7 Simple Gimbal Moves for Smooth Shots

You can see if I tip it up,
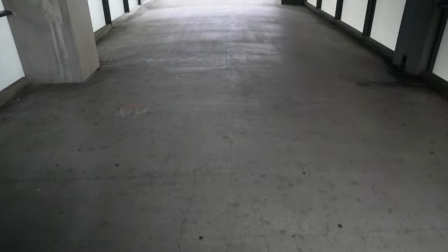(4:06)
the gimbal will follow there and down, which
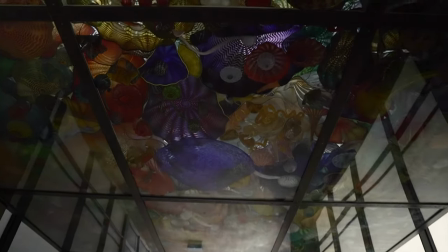(4:16)
makes for a really nice reveal.
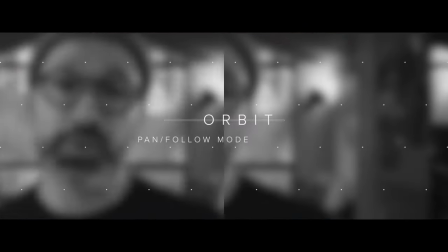(4:24)
So gimbal move 6, we're putting it back to pan follow mode and we're actually going to be orbiting. so what you want to do is you want to fix your gimbal or fix the lens on a subject and
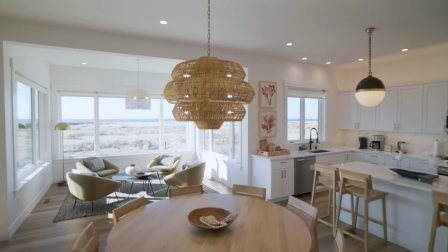(4:41)
you're just kind of doing a nice slow walk around and so you're doing a
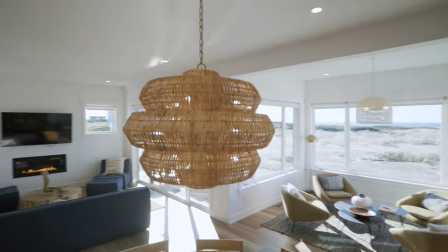(4:48)
slight rotation while
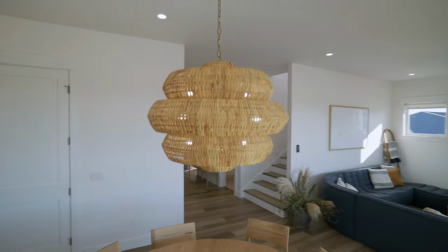(4:53)
trying to keep your subject in the center of the frame.
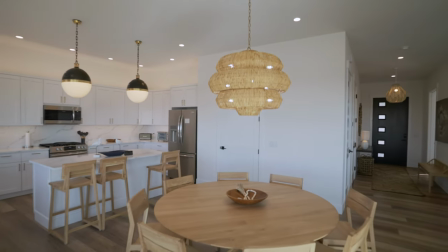So you can see what I'm doing is I kind of turn my body so that way I'm walking the way, walking forward versus sideways like this because this makes you know my cameras bouncing around and it's just not very smooth.
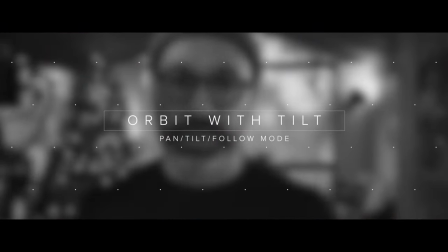(5:21)
Gible Move 7 is an orbit in pan tilt follow mode so this is definitely a more advanced move because you're orbiting around
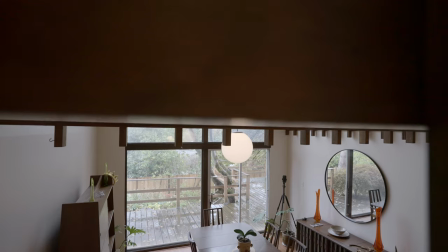(5:33)
in a semicircle or in a circle around your subject but
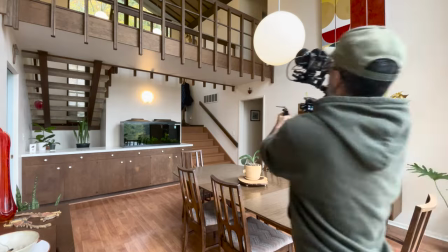(5:39)
you're also breaking the horizontal plane so this one just takes a little bit of practice but you can come up
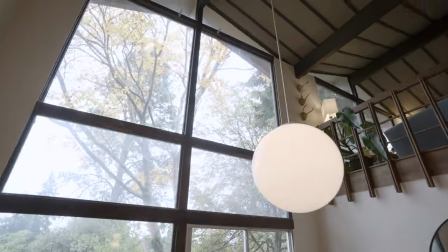(5:44)
with some really cool shots.
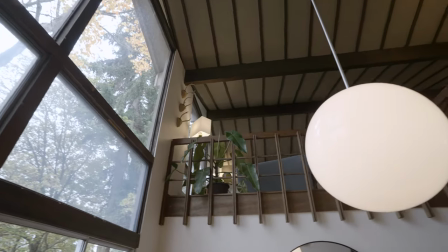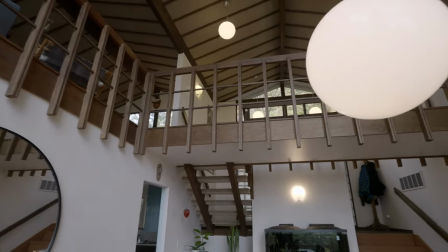And then if you really want your shots to pop, foreground, foreground, foreground, foreground. You want to use foreground because that really is a nice way to show more motion in your shot.
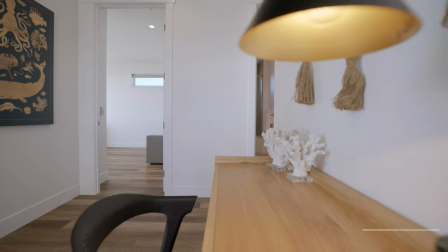(6:14)
Also, if you're using a shallow depth of field, that really just makes a beautiful shot.
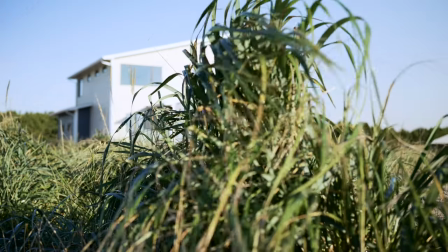(6:22)
So here's a few examples of using foreground. And that's it for today's video. Thanks for sticking around to the end. Please hit that like button and subscribe to my channel. Comment down below if you have any questions or if there's any additional tutorials that you'd like to see and I'm happy to provide those for you. Thanks!